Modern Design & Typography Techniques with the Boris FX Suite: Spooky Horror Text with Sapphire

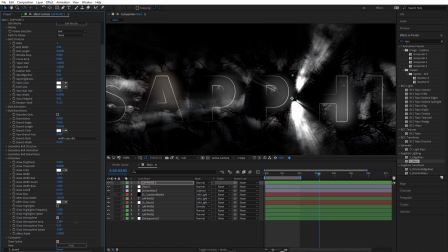Let's increase the amplitude a little bit more. And what about the frequency? It's a little too much. Okay, so maybe a frequency of 2.
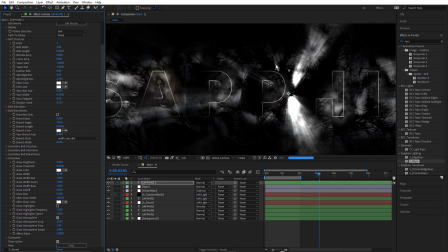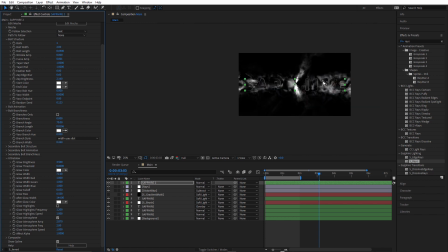Okay, so we're getting a little bit of spooky glow, which is quite nice. So it's starting to feel a little better integrated.
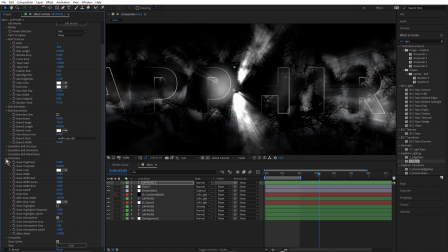We come down to, let's see, swirl up Ultra Glow. And under bolt animation, make bolt noise speed 0.
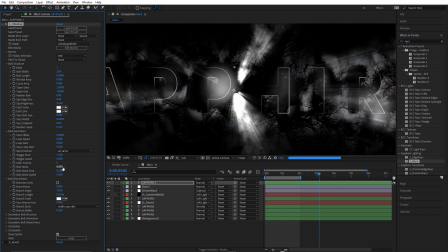Give this a go. And we'll just increase the amount of bolt noise. This could break up the bolts a little bit.
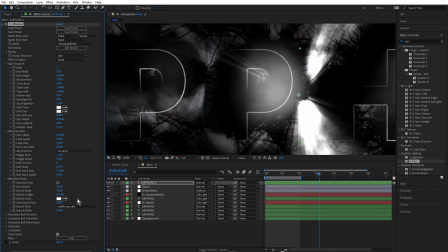Starting to add a little bit of noise in there. Let's add a bit more bolt noise. Drag that up. That's better.
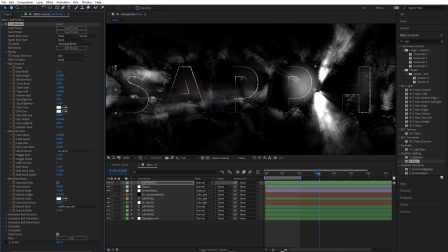What if we add a little bit of wrinkle in there as well? A bit more. It's looking a little too uniform. Going to undo that.
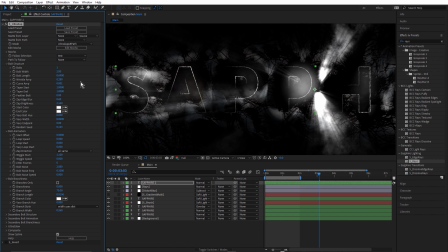That's not bad. What if we bring this now below raise again?
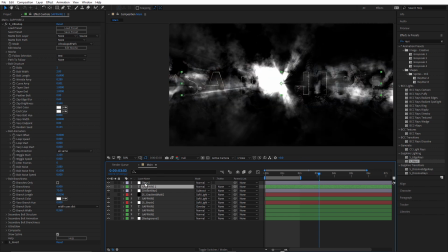Well, it's really blown out there, isn't it?
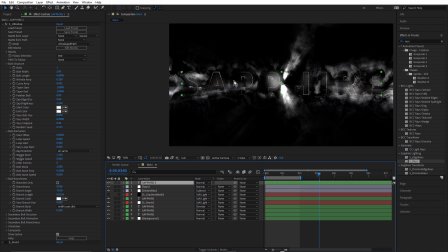And that's because of the glow. I think it's better when it doesn't have any rays on it. What about if we change the start color? Something a little less bright.
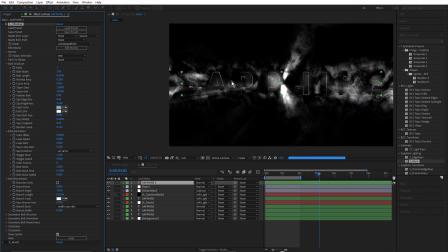I want it to be pretty subtle, but I just want to make it a little bit more readable.
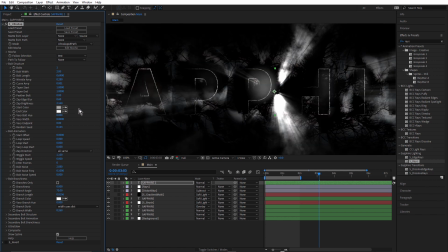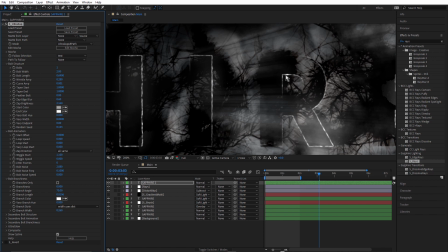That's not bad. See, the R is starting to look good. We've got this part of the R from all of the background layers, and we're just filling in some of the areas
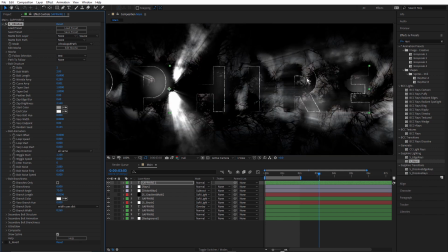that make it unreadable if they're not there.
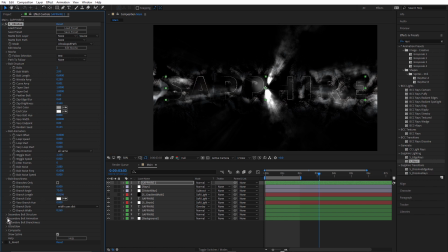I think I'll come down and turn off the frequency, or turn down the frequency of the atmosphere. Right click and reset that. I'm not even sure whether the glow is actually working.
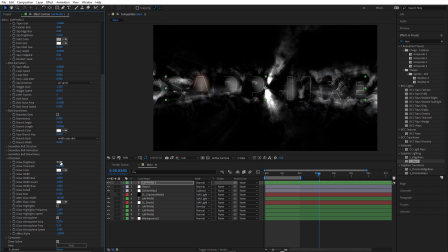Maybe I'll just, let's see, bring that down to 0 again. Okay, what about if we add an adjustment layer and we put Ultra Glow over everything?
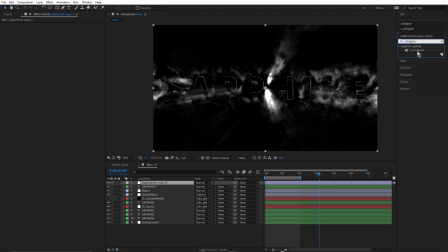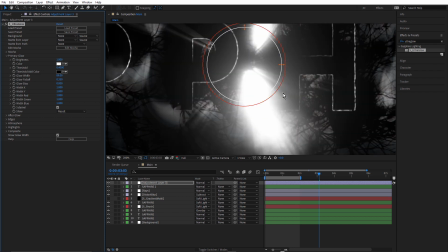Ooh, that's looking really nice there, isn't it? Adds a real sort of misty, foggy look.
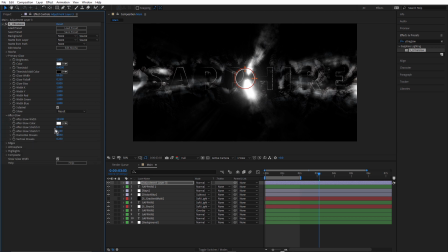So let's increase the afterglow amount. Yeah, I'm liking that. And let's decrease the threshold, the primary glow.
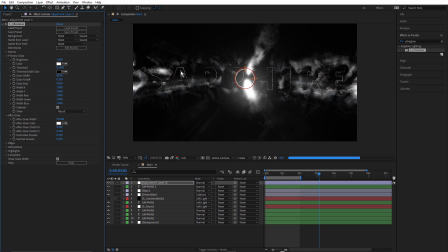We've got to be careful we don't blow the whole thing out. That's really starting to blow that out.
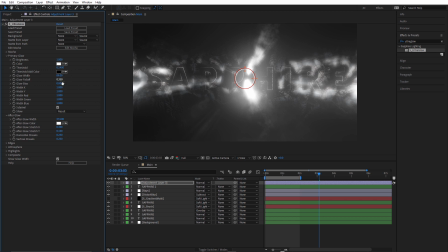Let's see. Glow width we'll bring down. No, that's not what we want. Let's bring that threshold back up, 0.5.